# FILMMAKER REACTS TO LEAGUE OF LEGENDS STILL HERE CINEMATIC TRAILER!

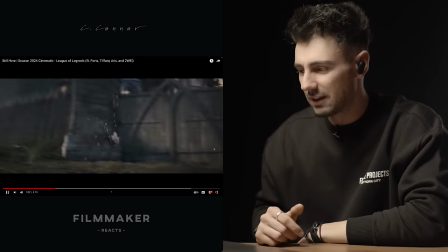[11:24]
That's really cool
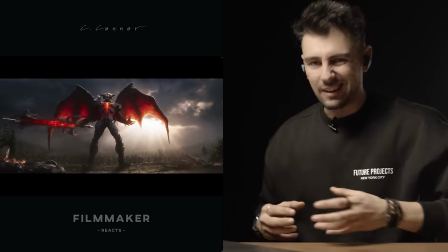[11:27]
When you implement sound design elements like that you really bring something to life and I love the this
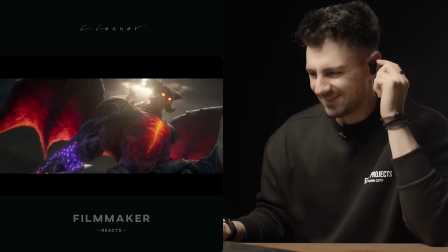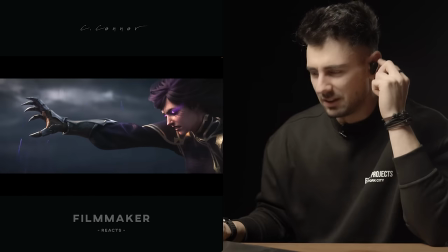[11:40]
Perfect man, it doesn't get more epic on this
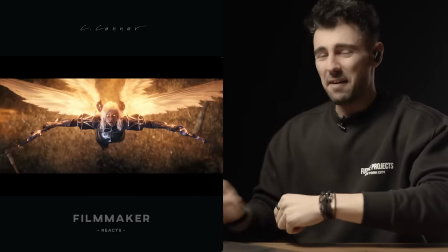[11:47]
Love the
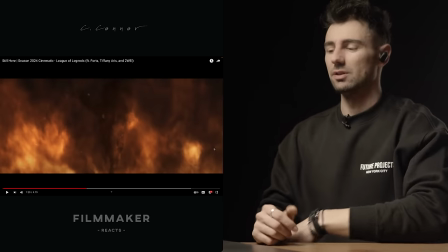[11:51]
Perfect We also use very smart transitions between the elements For example, she used the fire epic
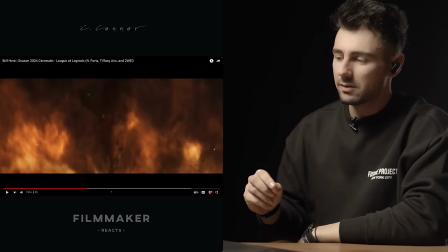[12:00]
You know, limit break move here And those fires transition to the next battleground
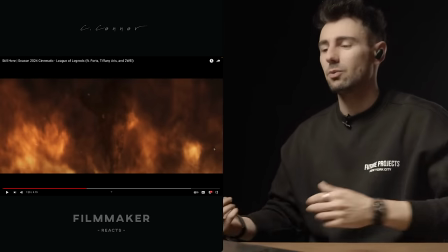[12:07]
Which is a village on fire And this is really cool Because that way you have such a nice kinetic synergy between linking the
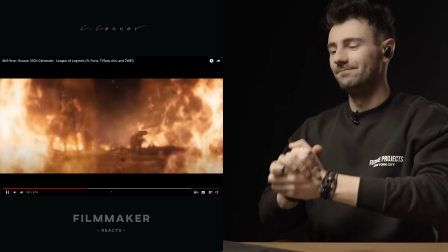[12:15]
different battlefields. Really cool. And now my favorite scene personally.
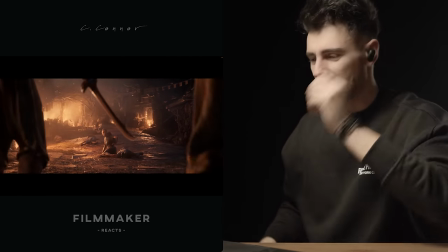[12:24]
You have the classic bad guys.
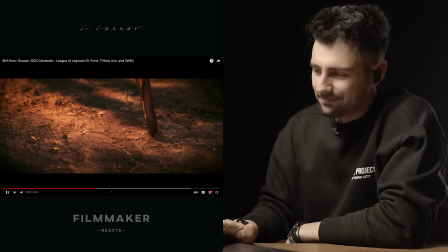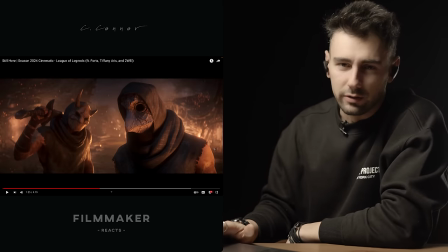[12:34]
You shall not pass.
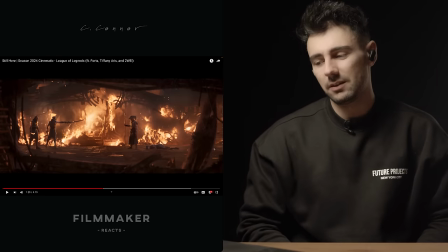[12:39]
Same. Another cool thing is to talk is how they set up the different the visual
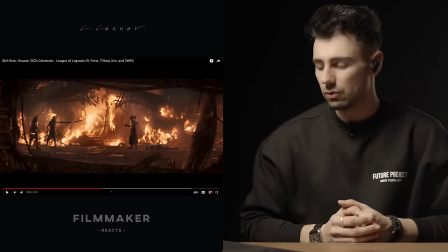[12:47]
cut of the edit basically and that usually what you do. the easiest way to explain this is that you have the basic coverage,
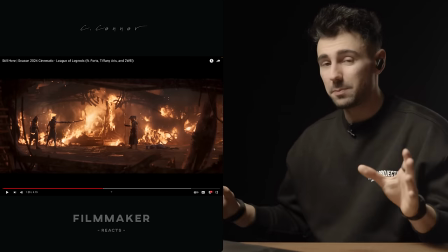[12:53]
right? This is a wide shot giving you the space and the characters in relation to one another.
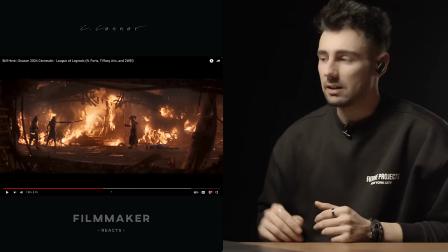[12:59]
And that is a great way to just, you know, establish to your audience, listen, he's there, they're there, and this is what's happening around them.
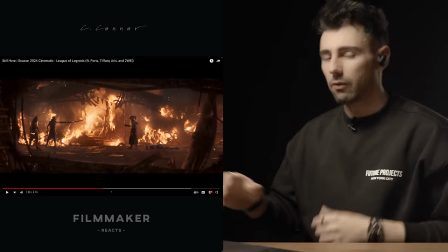[13:07]
And after you do that with the basic coverage, you cut from their perspective and from the other character's perspective.
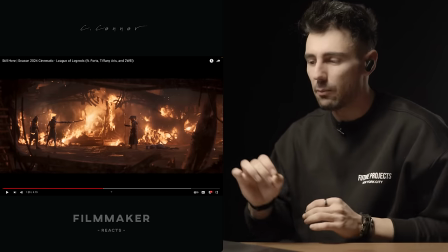[13:13]
And then here and there, you're sprinkling some awesome close-ups of things happening,
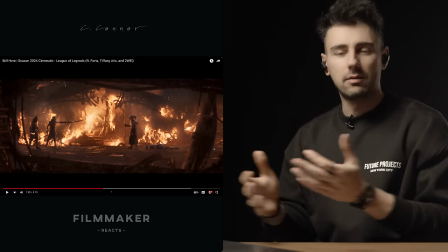[13:17]
like the eyes or the sword or anything depending on the scene but that is it every
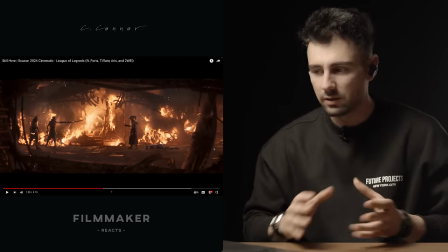[13:22]
single scene we see as an audience or from a filmmaker's perspective that's
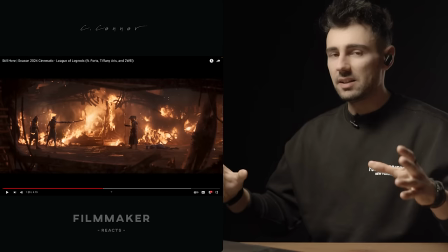[13:28]
how it's constructed basic coverage get a wide show the action
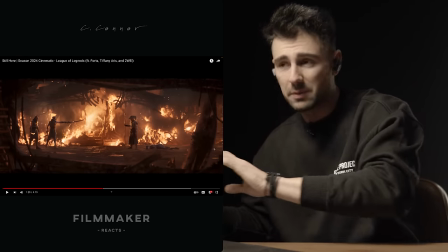[13:33]
getting close getting close from the other guy's perspective and then sprinkling a few close-ups boom
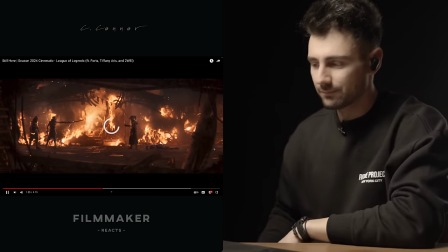[13:39]
you have so many things to cut with and make a six scene See, that's the close-up I'm referring to.
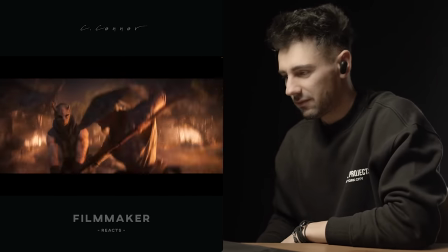[13:49]
Perspective. Ooh!
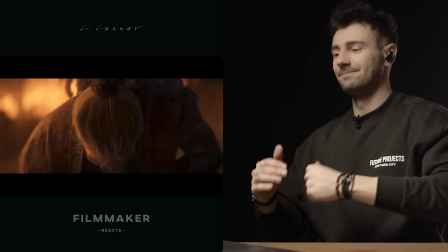[13:55]
Great use of slow motion, man. We reveal the character.
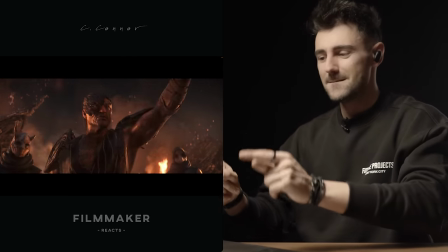[14:02]
Come on, sore time. Best in ever.
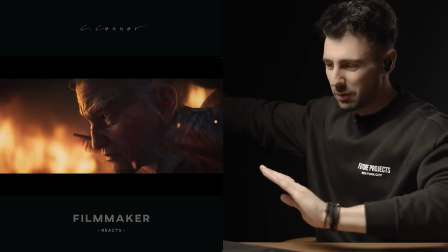[14:08]
All the song beat. That's how you do it, boy. Great job, guys.
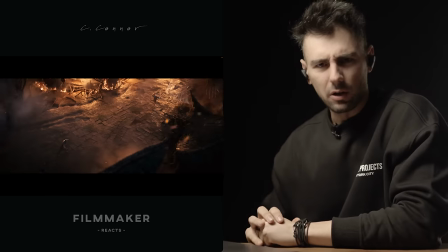[14:17]
Six soldiers, wow man.
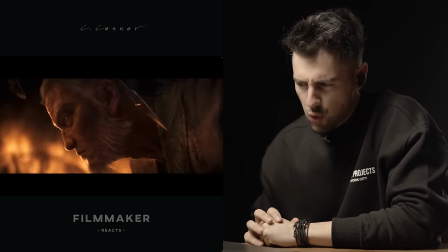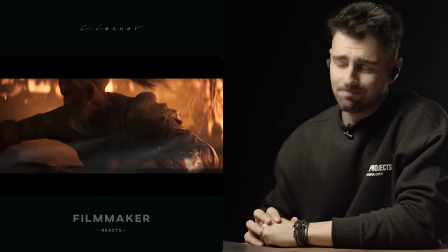[14:25]
I can't pause it, it's a sick level.
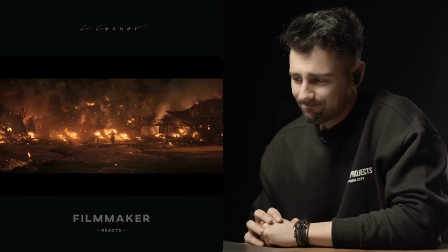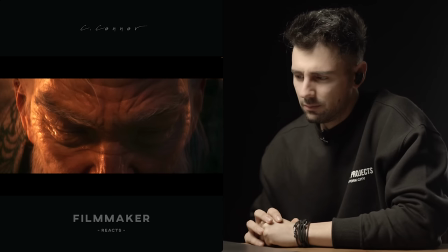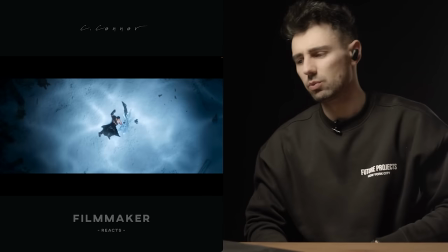[14:39]
Sick. And now we're back at the beginning which was at the forest, you know the time has quite passed by.
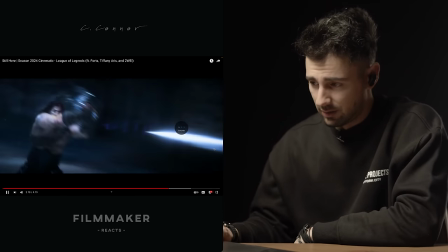[14:46]
And we have another cool fight scene. And then the character will come in to save the day.